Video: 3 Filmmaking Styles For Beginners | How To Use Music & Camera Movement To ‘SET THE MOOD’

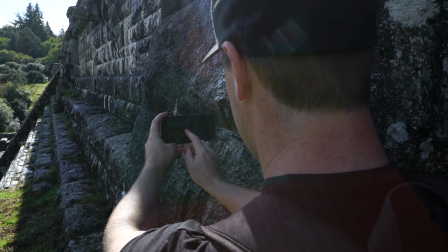4:06 I'm going to get my camera nice and close to this wall and shoot in slow motion using my wide angle lens.
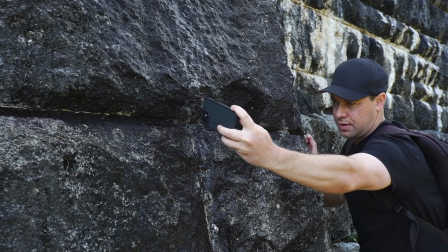4:12 I'm going to hit record and pull back. This is the result.
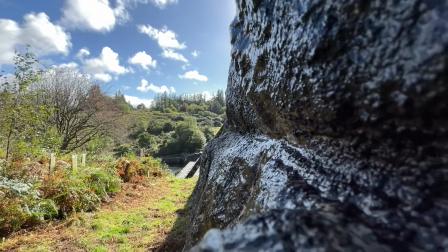4:16 A smooth camera movement pulling back, slowly revealing all the details and textures in this wall.
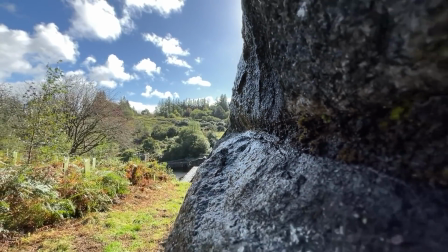4:22 And to the left of frame, we have a burst of color with the green trees and the bright blue sky, a much more interesting and stylized look.
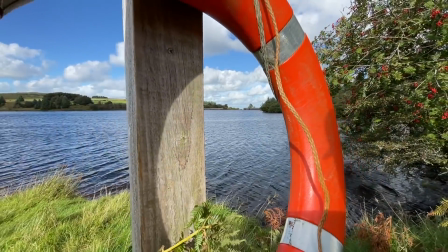4:29 Now, talking of color, color is another great way to help change the mood of your footage.
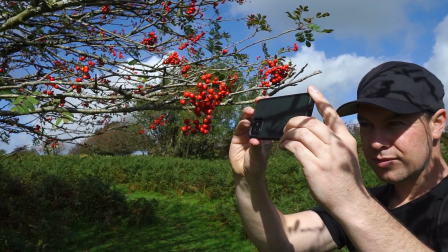4:34 Shooting things on a sunny day that are bright and full of color will instantly help make your footage feel
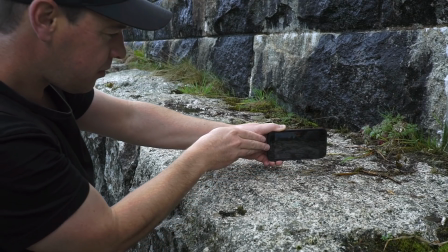4:39 much more upbeat and happier compared to shooting something that has little or no color on a cloudy already a day.
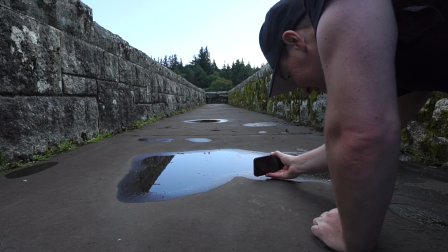4:45 Now, in the spirit of creativity, let's see if we can use this puddle to our advantage. I'm going to get low, shoot wide, and in slow motion, push forward.
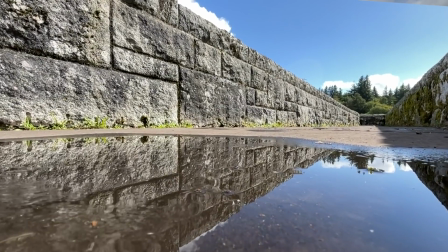4:53 By using the reflection in this puddle, we've now created a much more interesting composition using both symmetry and leading lines. Okay, let's talk transitions, because these are another great way to help make your films and videos feel much more creative, and they're nice and easy to do.
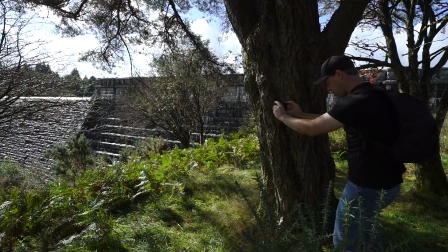5:08 For this first shot, I'm going to use this tree in the foreground to wipe past the camera.
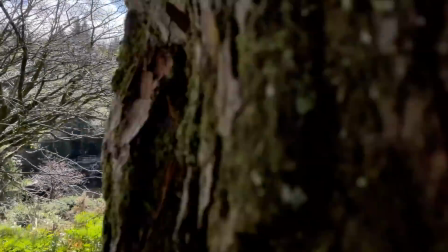5:13 For this to work, the tree will need to fill the entire frame.
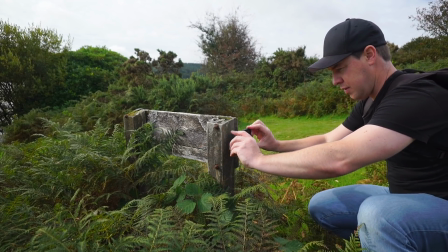5:16 And for my next shot, I'm going to start from behind this sign and replicate the same speed and movement as shot number 1, like this.
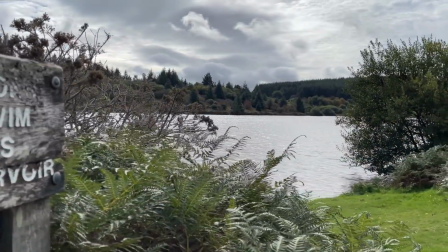5:25 And when we edit these two clips together, we get this. I have an entire video dedicated to in-camera transitions. I will link it below. Okay, moving on to our final film style, which is dramatic and suspenseful. Okay, now let's really mix things up and do something completely different. Now, for this final sequence, I really want to create a very dramatic and suspenseful feel. And I'm going to do this by shooting everything handheld at eye level, very shaky. Now, quick disclaimer, you're going to look like a complete nutcase shooting this, but I promise it will all make sense when you see the final edit.
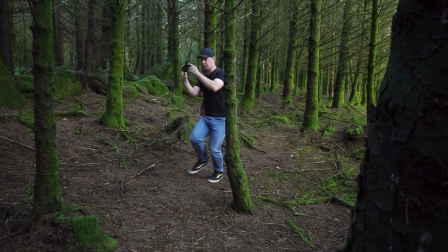6:05 Take this shot here, for example. I'm going to hit record and then run through these trees, pointing my camera left, right, up, down.
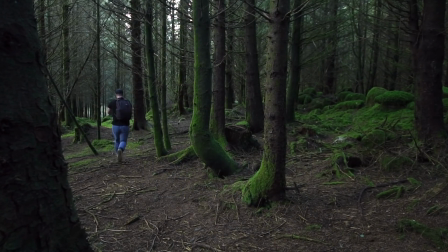6:13 I'm going to keep going for around about 10 seconds. Now, music is so important for this one, because when we combine this shaky style of shooting with the right type of music, we get a very dramatic and suspenseful feel. Let's take a look.
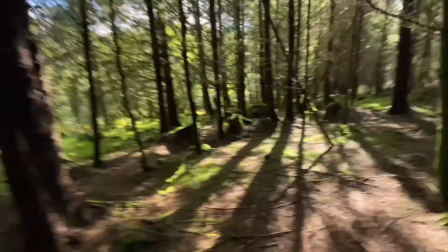6:30 This style of shooting will make it feel much more raw,
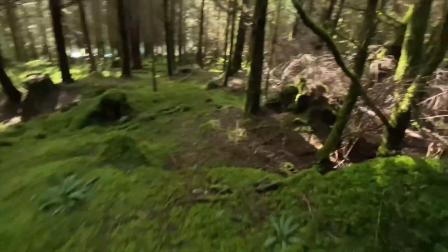6:33 and shooting in this POV style or point of view perspective will help put the audience deep in the action of whatever is unfolding. Now, if you want to add another layer of intrigue to this style of shooting, then try adding some sound effects.
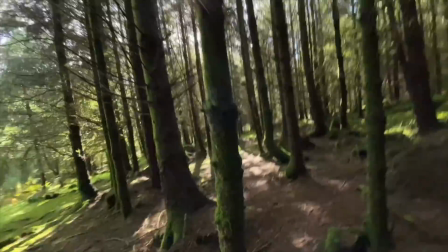6:46 You could add a heartbeat getting faster, for example. You could add gunshot sound effects.
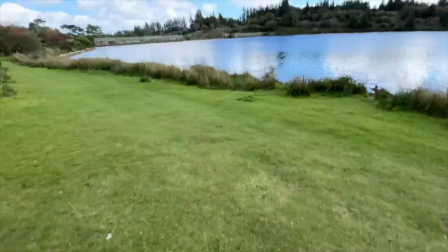6:51 This would make it feel really suspenseful. The possibilities are endless when it comes to camera movement, music, and sound effects. Making just a few minor tweaks in how you shoot and edit can dramatically change the look, feel, and mood of your footage.
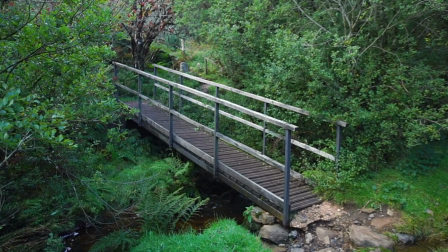7:05 Okay, I'm now going to capture a few more shots where I'm running through different environments and the camera is moving quickly and shaking all over the place,
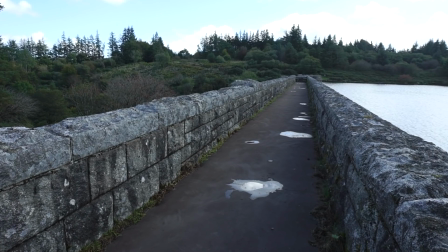7:12 and I'm going to end this sequence on the top of this reservoir. Same again, fast moving, shaky footage,
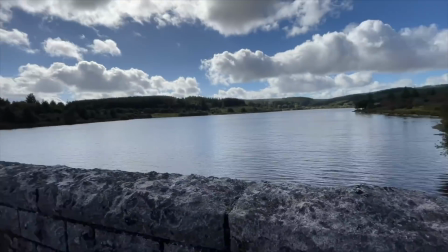7:18 only this time I'm going to add visual effects as well as sound effects and music to the final shot.
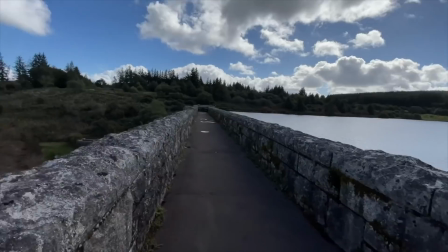7:25 Music is such a crucial part to giving these final sequences their style. If you're looking for some of the best royalty-free music there is out there, then I highly recommend checking out Epidemic Sound.
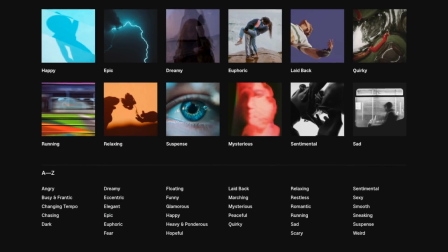7:35 I've been using Epidemic Sound for years. Not only does it have some of the best music, but they also have a huge sound effects library which I use all the time. The music is all archived, so it's nice and easy to find. They have albums based on the mood, genre, or the theme that you're looking for.
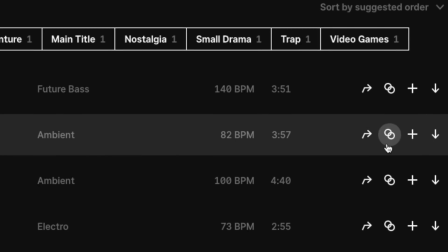7:49 They also have this really great feature where if you find a track that you like, you can then hit similar, and this will take you to a list of songs that are similar to what you're looking for.
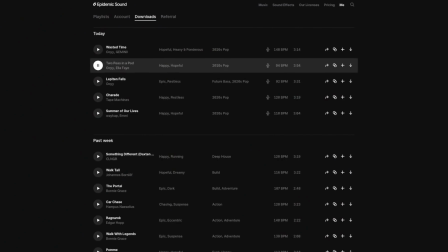7:57 This is a huge time saver and comes in really, really useful. They also offer the option of not only downloading the full song, but individual elements of that song. They call these stems. I use these all the time. So let's imagine for a second that you found a track that you like this one here. Okay, yeah, not bad, right?